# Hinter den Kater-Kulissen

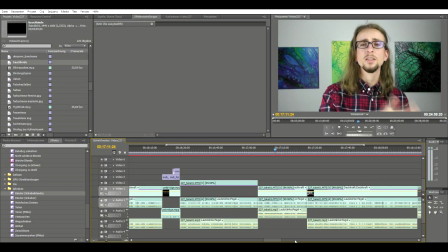Wenn am Ende der Schnitt fertig ist, sieht das Projekt ungefähr so aus.
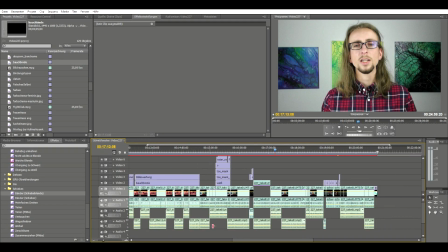Die einzelnen Takes sind schön separat zusammengeschnitten und ihr seht mit den wechselnden Tonspuren,
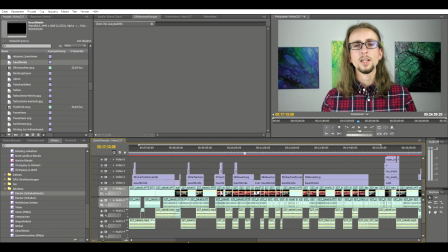dass die einzelnen Takes immer so ein Stück weit überlappen, um diesen schnellen Schnitt hinzubekommen, den ich euch gezeigt habe. Ab und zu sind noch ein paar Overlays dabei, weil ich Kapitelüberschriften einfüge oder irgendwelche Referenzen.
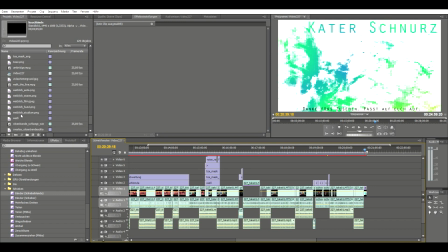Und damit ist das ganze Ding eigentlich schon fast fertig. Nur eine Sache fehlt noch, nämlich der Abspann. Und da habe ich zumindest bei diesen Toxisch-Maskulinitäts-Dingsbums-Star-Videos habe ich es mir angewöhnt, immer mit einem Lied abzuschließen, was thematisch ganz gut dazu passt.
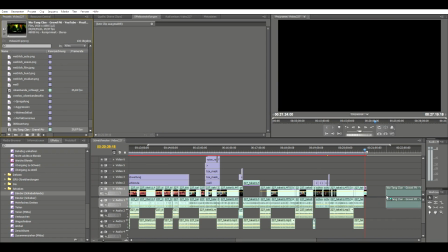Und diesmal habe ich mich dazu entschieden, den Wu-Tang Clan zu nehmen mit Gravel Pit.
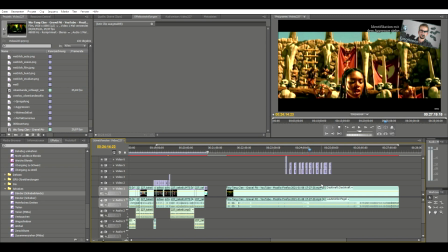Erstens, weil es einfach ein cooles Lied ist, was sich auch einfach schön anhören lässt. Und zweitens, weil es auch einfach thematisch ganz gut dazu passt.
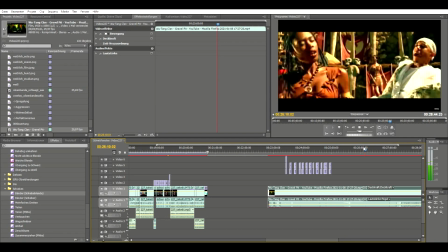In dem Video habe ich halt angesprochen, dass Männer, um Anerkennung zu bekommen,
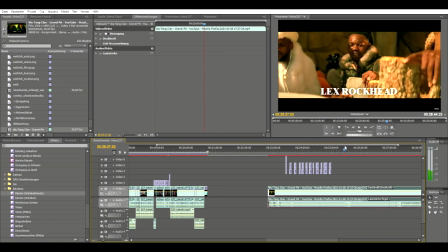vor allem über Leistung gehen und um dann am Ende auch zu zeigen, was sie geleistet haben, hauen sie eben ein bisschen auf die Kacke.
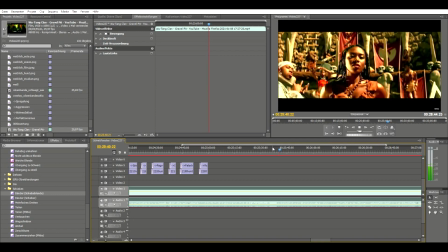Und das ist im Prinzip genau das, was in Rap-Songs die meiste Zeit gemacht wird. Deswegen passt das auch einfach so inhaltlich ganz gut.
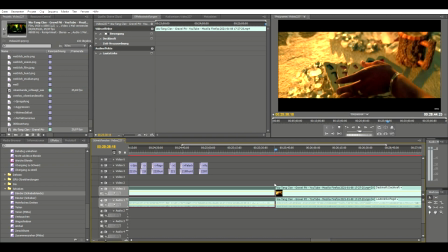Und da werde ich als allererstes mal den richtigen Ausschnitt finden.
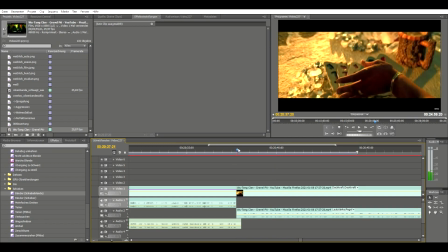Und jetzt muss ich das Ganze halt nur noch zurechtschneiden ans Ende des Videos und auch hier wieder so ein bisschen überlappend, wie ich das schon bei dem schnellen Schnitt gemacht habe, damit die Musik schon so ein bisschen anfängt, wenn ich gerade fertig bin mit meiner eigenen Abmod.
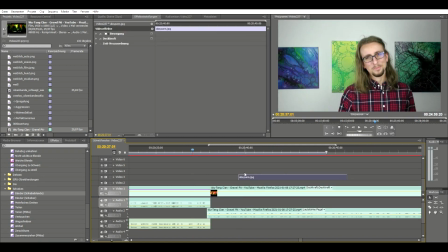Und damit wäre das Video auch fertig und dann kann es exportiert werden. Meine Fresse, das ging ja wahnsinnig schnell, oder?
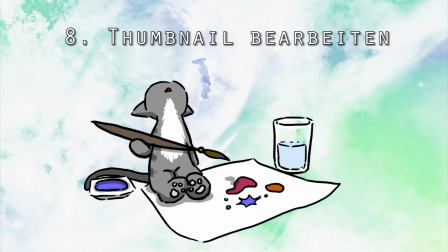Kater Schnurz.
Während mein Video-Export läuft, mache ich das Thumbnail noch fertig,
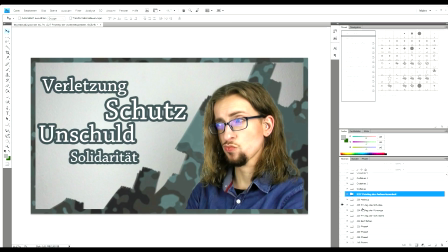auch das mit dem Photoshop aus dieser CS4 Creative Suite Version. Auch das eine hundealte Version, aber hey, noch funktioniert sie, also werde ich sie so lange benutzen, bis sie tot umfällt.
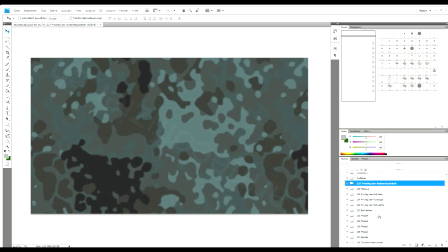Das ist jetzt hier meine Photoshop-Datei, in der ich praktisch alle meine Thumbnails bearbeite und erstelle. Praktisch für jedes Thumbnail, für jedes Video, was ich so erstelle, mache ich hier einen eigenen Unterordner.
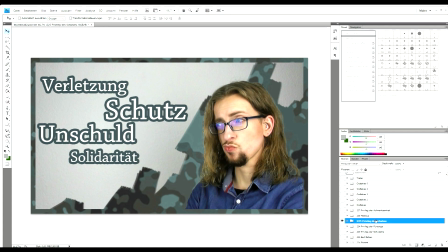Das hier ist das Thumbnail offenbar von meinem letzten Video zum Thema toxische Maskulinität.
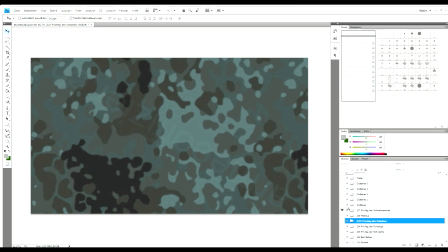Und jetzt hier habe ich mir schon einen neuen Ordner hinzugefügt für die Nummer
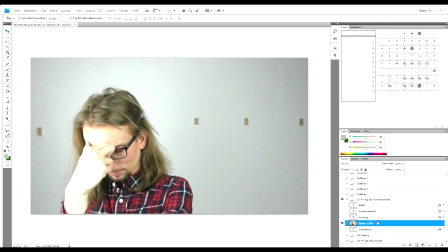227, heilige Scheiße, so viele sind das schon. Und jetzt habe ich mir einen Screenshot gemacht. Die kommt jetzt einfach hier in einen extra Layer hinein. Und die erste Amtshandlung, die ich immer mache, ist erstmal diese Klötzchen,
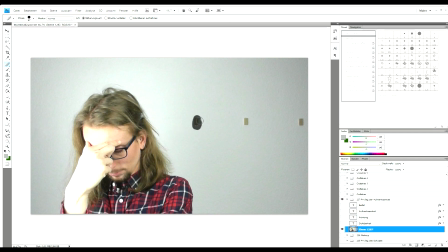die da hinten an der Wand kleben, an denen meine Bilder hängen, die muss ich erstmal wegretuschieren.
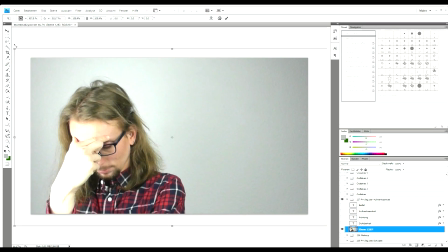Dann sind die Dinger schon mal weg. Das geht ja in Photoshop zum Glück relativ easy. Noch ein bisschen transformieren.
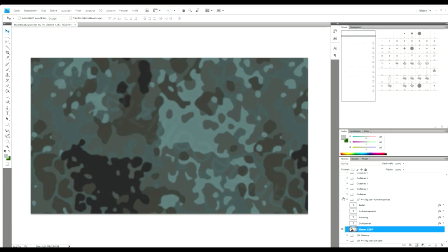So, nächster Schritt ist, wenn ich meinen Layer hier ausblende, seht ihr so einen camouflageartigen Hintergrund. Je nachdem, was für ein Videothema vorliegt, ist der Hintergrund übrigens auch ein unterschiedlicher. Ich weiß nicht, ob ihr das so mitbekommen habt.
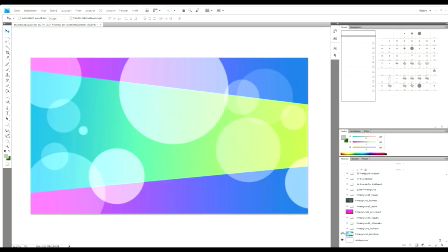Ich kann ja mal verschiedene Beispiele zeigen. der zum Beispiel, der Hintergrund, den benutze ich immer, wenn ich irgendwelche Geschichten oder persönlichen Erlebnisse erzähle, dann scheint immer dieser Hintergrund durch.
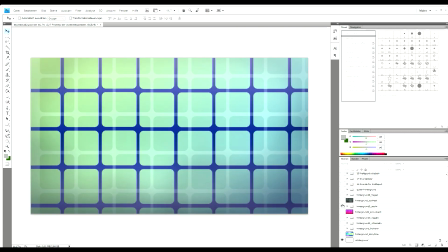Ansonsten bei leichten Themen oder Outtakes oder wenn ich mit Bjarne wieder Bärte färbe, dann nehme ich den hier.
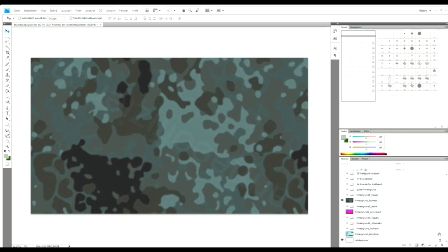Und eben für die toxische Maskulinität ist es eben so ein Camouflage-artiger Hintergrund.
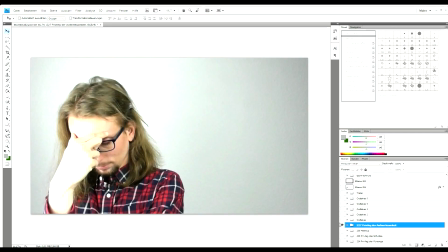Und die Idee ist jetzt,
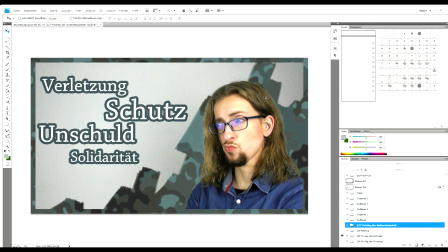dass ich das Foto so teilweise mit dem Pinsel so bearbeite, dass da dieser Hintergrund durchscheint.
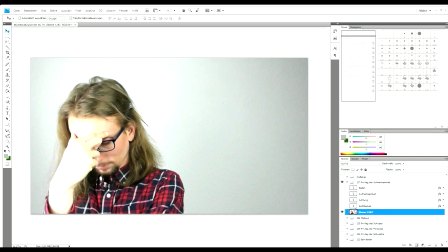Und das kann man ganz einfach machen. In Photoshop aktiviere ich diese Ebene und füge hier unten eine, wie nennt sich das, Ebenenmaske hinzu. Richtig, jetzt ist hier noch so ein extra Symbol dazu gekommen.
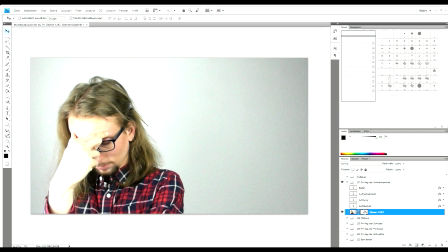Das ist jetzt nochmal eine eigene Ebene, auf der ich auch malen kann, aber auf der kann ich nur schwarz-weiß bzw. in Grautönen malen, weil diese Ebene gibt jetzt an,
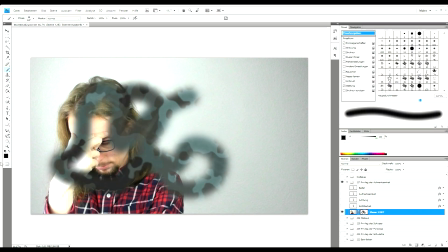ob die Pixel des Bildes durchsichtig oder nicht durchsichtig sind.